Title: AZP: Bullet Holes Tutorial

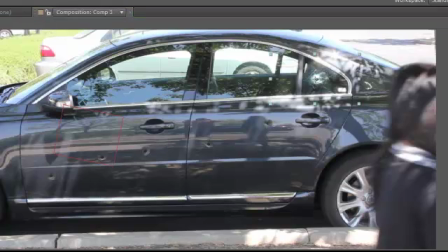681s
like shows a little bit of glass breaking excuse me so now we're going to go ahead and parent
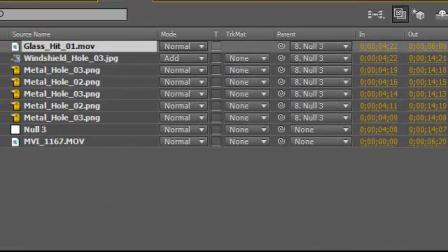686s
that also to the null object so now we have glass
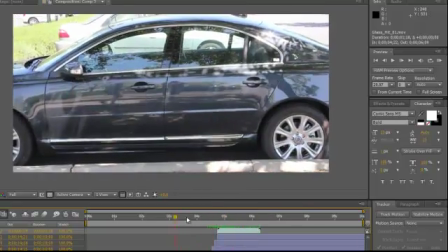692s
flying okay so we have shot shot shot shot glass
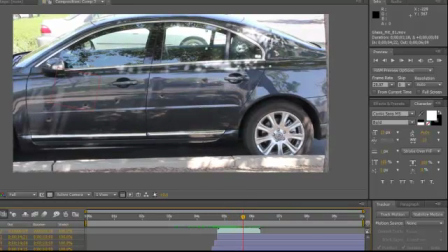700s
breaking all right now the little sparks we're going to add those in front too
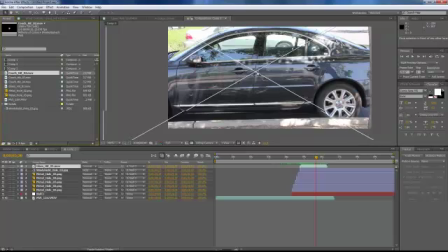707s
so let's move that on top here as you can see we have on a timeline just a quick second and let's move it over in front of the first bullet hole so we're going to put it right in the front of
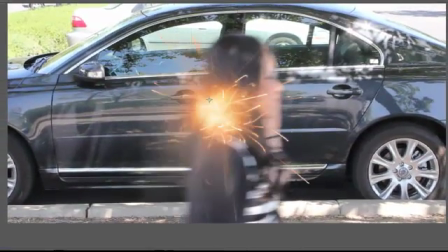724s
the first bullet hole let's see where it explodes okay so
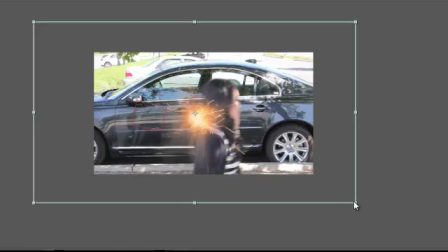734s
let's change adjust the size of that because it's huge and
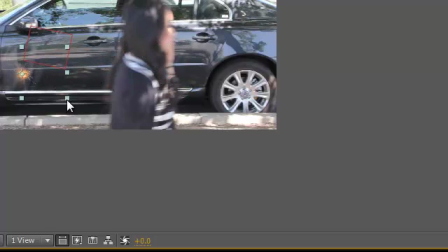742s
move it right on top of that bullet hole okay
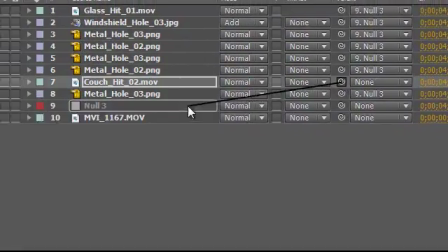748s
and let's parent that also to our null object so
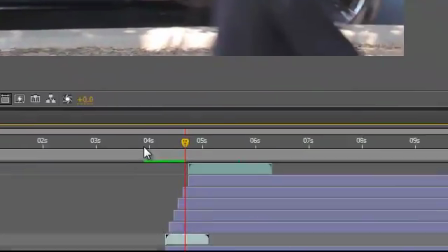755s
now let's see really quick here let's play it so there's our a quick spark
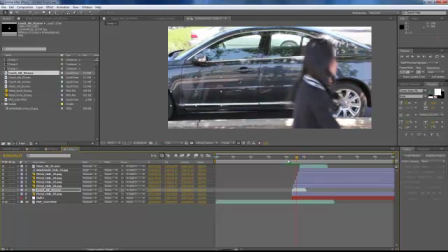764s
so we're going to do the same thing to the other ones we're going to add another one so let's duplicate this one move it up one level and make it fit right on top of the next hole
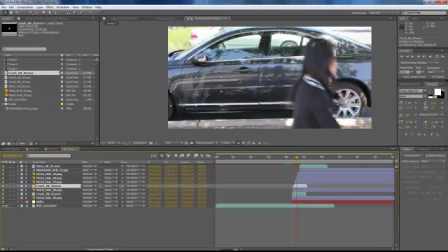779s
make sure you're selected it and move it over to this guy. So you can see that these are all similar to setting up the bullet holes. You're just going to layer the sparks right on top, give it a little twist, and move on to the next one.
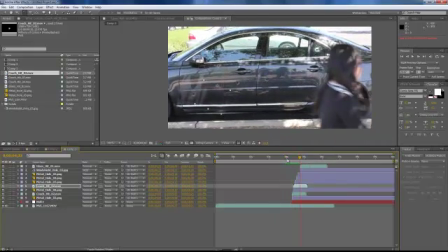796s
So very easy to do. So I'm going to fast forward our production here so we can save it on a little bit of time.
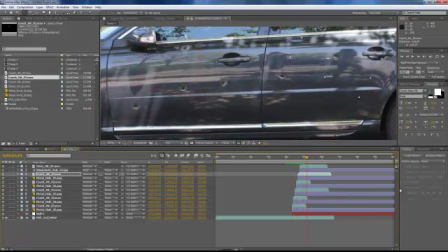804s
All right everybody, so you can see that we've added the sparks to each one of those bullet holes on the side of the car and we've twisted it,
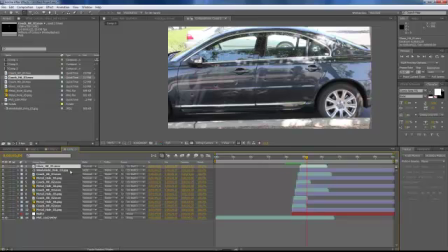811s
adjusted it so it doesn't look uniform or it doesn't look like the same spark coming onto it but as you can see it looks really nice and flows all the way up to the glass on the side of the door there and has
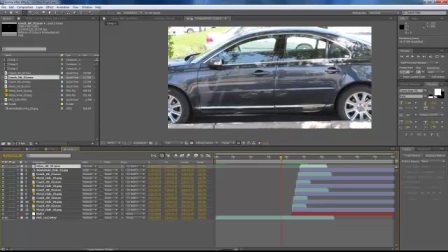823s
a little bit of a glass breaking so it adds to that realism.
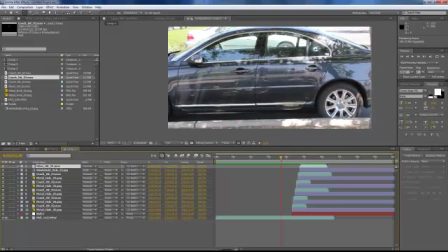828s
The next thing you need to do is go into your editing suite, whatever you're using, Adobe, Final Cut Sony you want to add the sound effects of the bullet holes of the bullet being shot through a gun with their weapon and hitting the car what I did is I found a silencer sound
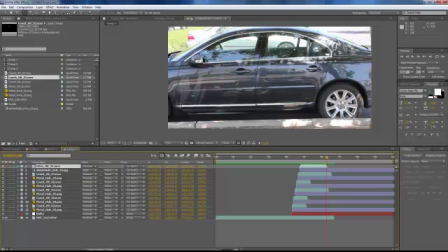846s
effect online and just added that silencer effect and just put it onto each bullet hole so it kind of made a nice little resounding ping to it so that and the little glass breaking and it'll make it look really good thanks for watching guys if you'd like to see one of the other
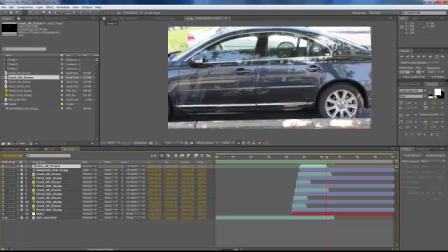863s
tutorials for this workshop go ahead and click click on those and we'll see you next time